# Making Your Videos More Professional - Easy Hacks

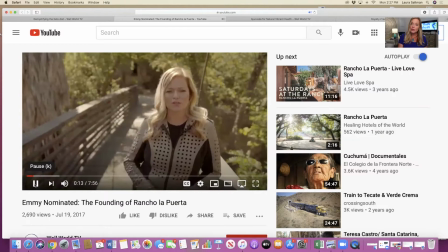So my voice is still talking direct to camera, but we're now using B-roll to enhance the visual image of what it is that I'm saying.
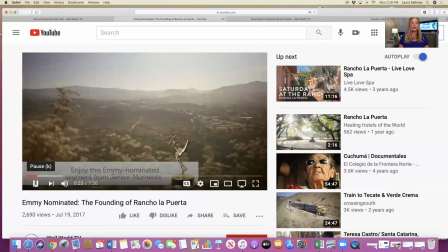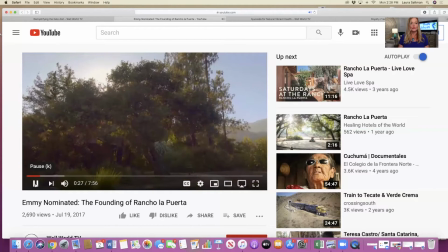We have 2 giant trees, 2 magnificent.
So this was my interviewee.
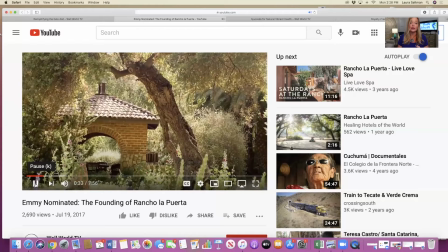We're using B-roll and still photos here to help her tell her story.
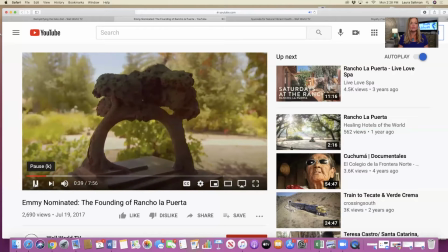So it's not just her direct to camera the whole time. Okay, so we'll pause there. This was a higher level of production, but again, it was still very easy to do. So that was a demonstration of a standardized opener to the show, Senior Moments, utilizing music,
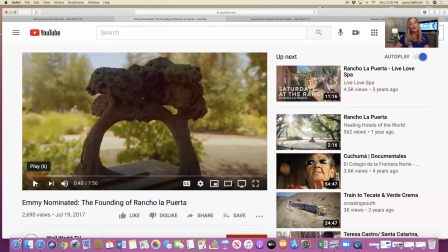utilizing me direct to camera as a host, and then pulling in that B-roll to help me tell the story.
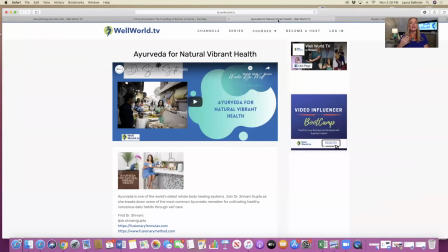All right, and now I'm going to show you one of your fellow hosts who also does an amazing job at putting her segments together every single week and literally sits at her laptop and does all of this from her home computer,
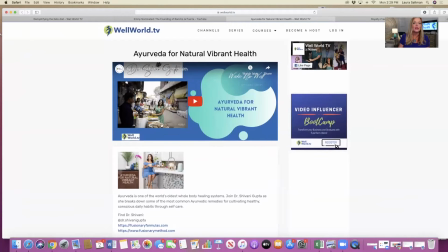which means that you can do this as well. So this is an episode that she recorded. It's called Ayurveda for Natural Vibrant Health. And let me see if I can get this started. Hold, please.
I'm very focused on self-care and what I put in my body and on my body.
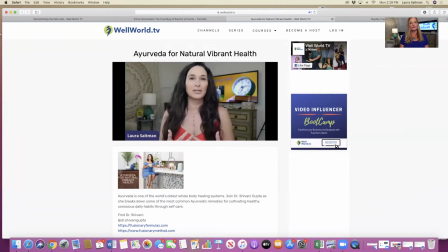I want it to be organic and natural. And so today we're taking a deep dive into Ayurveda, what it is and how it can help you. Hear the music? Good morning, everybody. This is Wake Up Well.
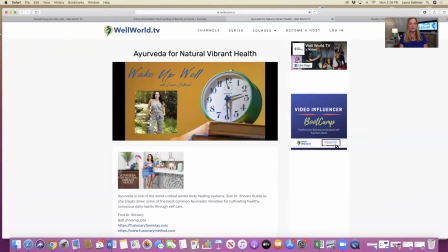Here's her quick opener. She built this herself.
My guest today is Dr. Shivani Gupta.
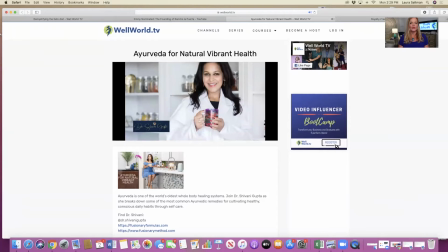She has a PhD in Ayurvedic science.
This is the B-roll, which is just still images.
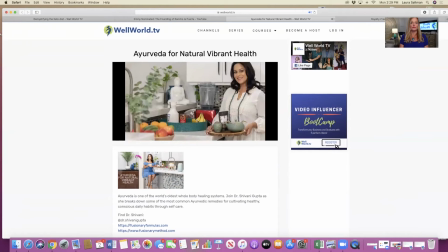Ayurveda program and fusionary formulas to fuse Eastern and Western practices for self-care,
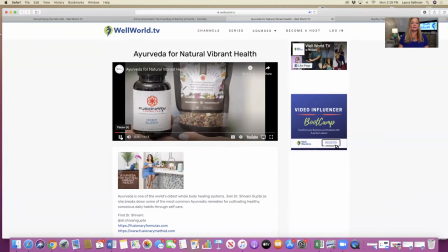digestion, stress reduction, and metabolism. Good morning, Shivani. Thank you for being here.
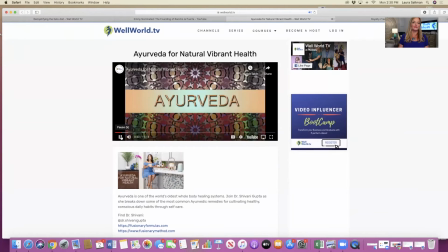Good morning. Thank you. Let's talk about Ayurveda.
Again, this is B-roll that she's included here. So I'm not going to show you these whole videos. I just want to give you a snapshot of things that you can do to elevate the level of quality and professionalism of your own videos.
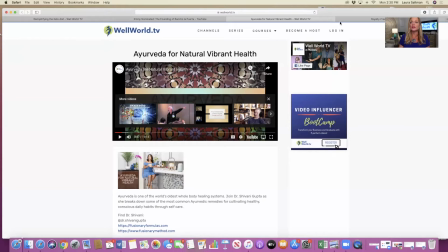And these are very simple things to do at home. So that's another example. Okay, so how do we actually go and get this stuff?
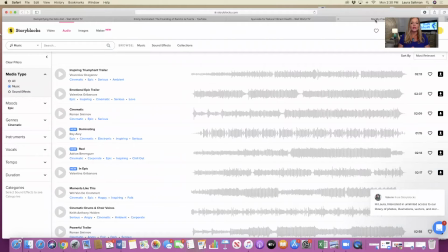So Well World TV, I personally have gotten a membership to a platform called Storyblocks. It's storyblocks.com. I went ahead and already went through the filter, so I wouldn't take up too much of our training time here showing you this. But if you go to Storyblocks,
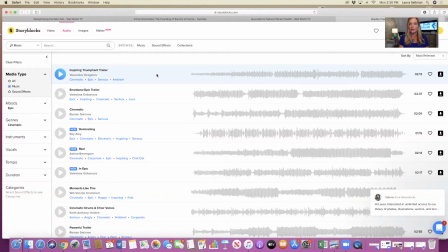you will have access to an immense amount of B-roll for video and also music choices that once you pay your membership, you can actually download and use in your video. So let's just take a list. I think I did a high cinematic, dramatic sort of music.
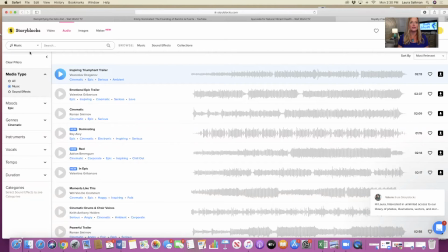If that's what I'm looking for my video, you just type that in, you search for that type of music, and it will give you all sorts of choices. Now you can listen to little snippets. So let's just hear what some of these things are.
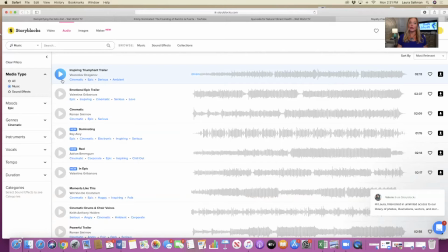Very nice. That actually would be a great way to open up a show. How about this emotional epic trailer? Very dramatic. Depending on your content, maybe this would work. But long story short, you would be able to come in and access all sorts of music choices,
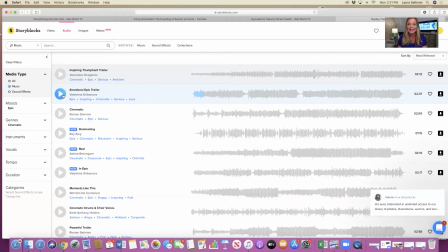and a separate video that we're going to teach you is how to do some simple editing so you know how to drop this music into the video that you're doing. So let's just take a look at some video here so you can see what I mean by B-roll.
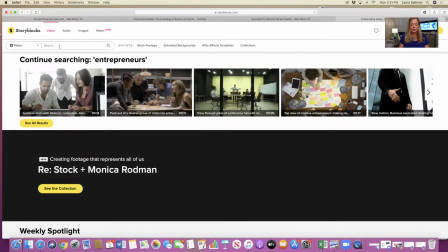So for Laura's example, she did a video on Ayurveda. So let's just type in Ayurveda.
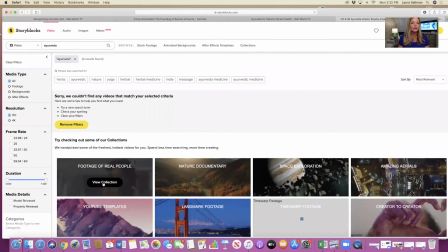And we can look at footage of real people.